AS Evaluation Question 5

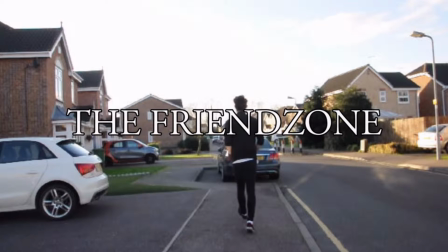0:00 Hey guys, this is my question 5 analysis on how I attract and address my target audience in the friend zone.
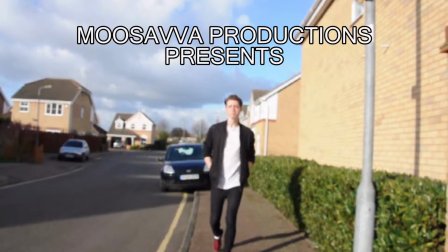0:05 Hope you enjoy. Hey there, my name's Charlie Brooks and In this first shot you can clearly see the setting,
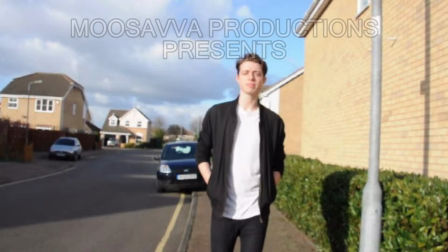0:12 which is a typical suburban street with typical middle class residents living there, therefore addressing this section of our target audience through the relatability.
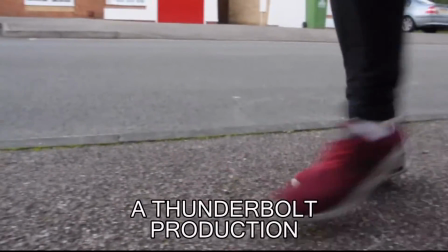0:20 I'm a typical teenage boy from the magical town of Chesham. Basically, I don't really do a lot.
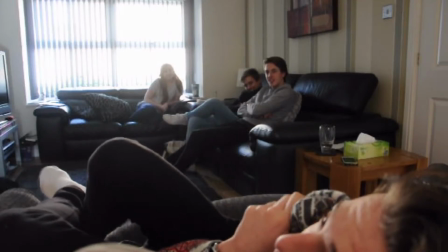0:26 I play Call of Duty and occasionally hang out with my friends, who only really hang out with me just to abuse me.
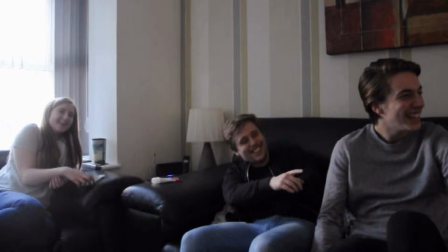0:35 So now we have a brief summary of Charlie's life. He plays video games such as Call of Duty, which every teenage boy plays, let's be honest, and hangs out with his friends. This represents a typical teenage boy, which addresses this particular audience.
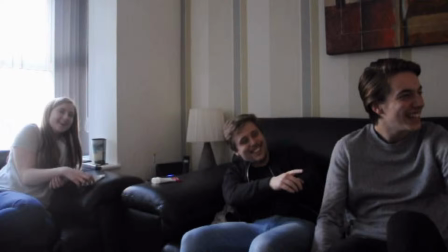0:48 A link between the character and the audience is created early in order for the audience to wonder how this character progresses throughout the opening sequence.
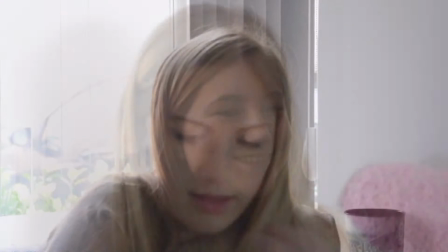0:56 Anyways, there's this girl.
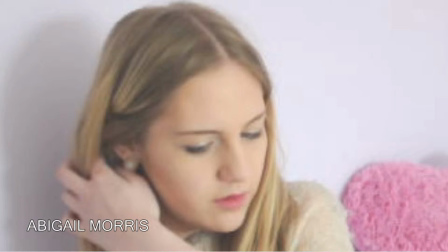0:58 Now we are introduced to what seems to be the main girl character, who is put in high-key lighting and slow motion in order to create her in the image of Charlie's perfection. This attracts a teenage female audience, as they wish to be like this character in a man's eyes, to be their perfect vision, in order for the guy that maybe she fancies to like him.
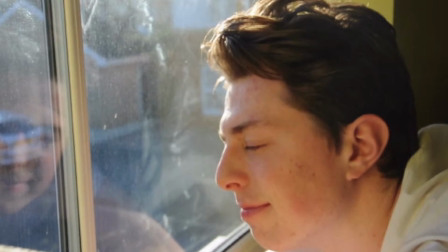1:17 There's always a girl, isn't there? Let's be honest. I mean, every time I see it, imagination just runs wild, I guess.
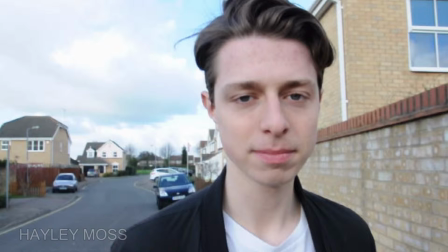1:24 Close-ups on the main male character are used to show his confusing emotions towards this girl, which addresses many of the male audience as they can relate to this, as they've been through this in the past.
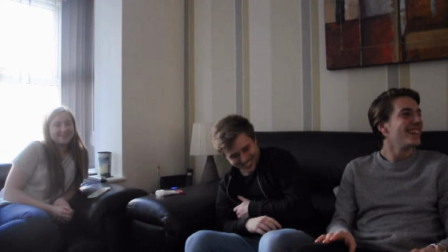1:36 Dude, you're such a girl.
These three friends are stereotypical of a friendship group, creating the banter to abuse their best friend. I've been there. This addresses many friendship groups, but also attracts the audience as they wish to know how this friendship group progresses throughout the film.
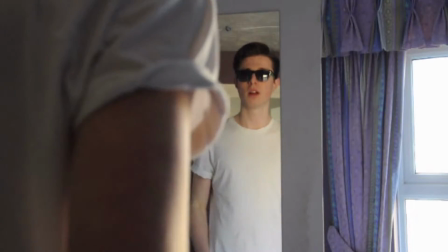1:53 Yep, thanks buddy. So I've tried to become the man of her dreams. I've taken her out to get coffee.
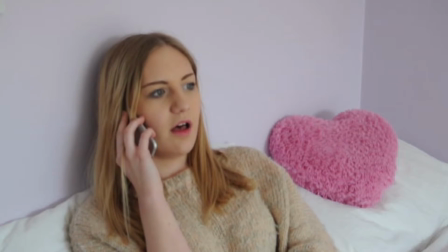1:59 I comfort her about her bitchy friend issues over the phone. At the end of the day, you're friends and you're going to sort it out eventually, aren't you?
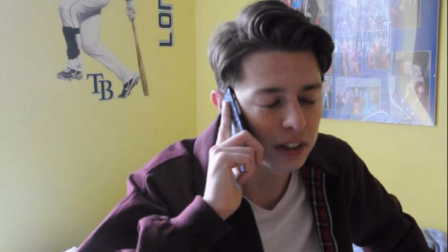2:07 I'm just going to address right here and now that each character has worn stereotypical teenage clothing, which addresses the middle-class target audience and makes it relatable to typical events in their lives, and of course to teenage audiences, as they wear the same trendy clothes as each other.
Yeah, but what if it doesn't?
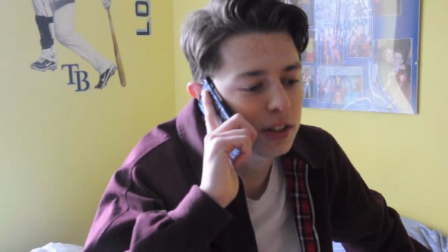2:23 Well, then at the end of the day, it's her loss, isn't it? I mean, as you say, she is really rude to you.
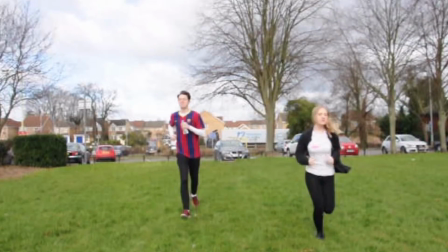2:28 Yeah, I guess. And I even gone run with her. Yeah, sounds like the perfect couple, right?
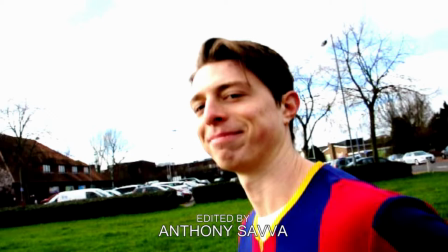2:34 Well...
Now these male and female characters are wearing running clothes. This shows the proactivity of teenage life, which attracts and addresses the teenage audience. This also shows the extent to which Charlie is trying to impress this girl, of course, which attracts the teenage target audience again as they wish to see his progress, and they can relate to how hard he's trying to get with this girl,
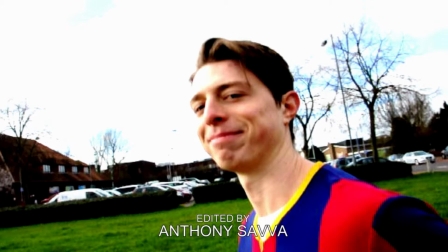2:54 who it's obviously going to be impossible. But we don't know that yet, of course, because he hasn't been friend-zoned yet.
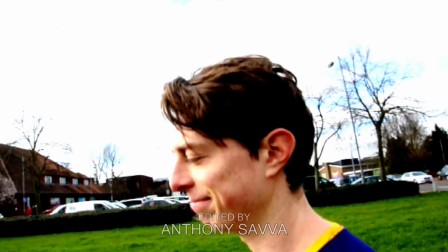2:59 Let's continue watching.
There's always a little problem in there, and it's the same problem every time.
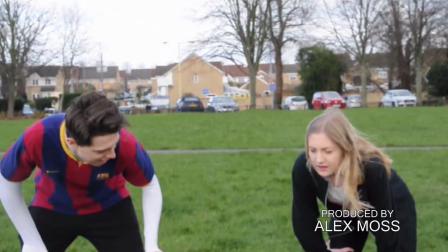3:03 Every time I do these deeds to become the man of her dreams, I get the same reply every time.
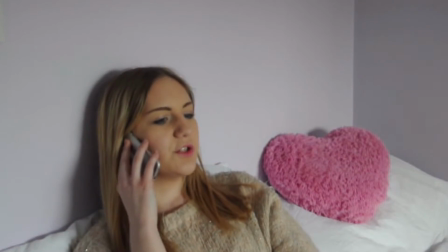3:09 Oh, you're such a good friend. Oh, you're such a good friend. Oh, you're such a good friend.
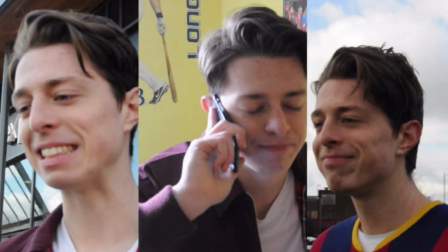3:14 Yeah, I know.
Many people, of course, teenagers mainly, have been friend-zoned like this. And through the close-ups we can see the fake happiness that Charlie portrays on his face, which addresses the people who have been in this situation and attracts people who wish to see how he escapes the friend zone maybe, or if he doesn't, or how he deals with this problem. Tragic.
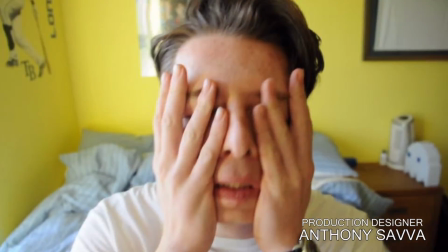3:32 I mean, I do try to get over the feeling that my heart's being crushed into 1,000 pieces over and over again by talking to my dad, but,
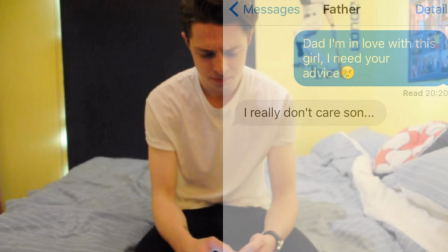3:39 well, he's more useless than I am.
Obviously not all dads are like this, or I hope all dads aren't like this, but if they are, they're hilarious. This skit was simply used for comedy and how teenagers overthink compared to the older audience because they're more experienced with this sort of situation, or they're already married.
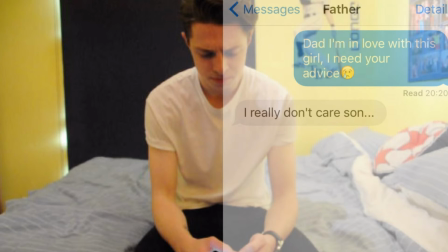3:57 This attracts both teenagers and the middle-aged people as they will get the light-hearted humour.
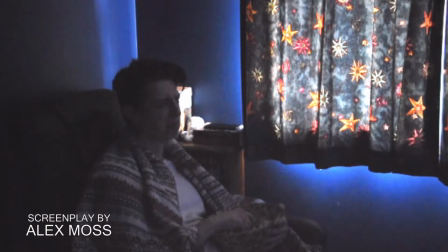4:04 Just calmly watching a film. I love you.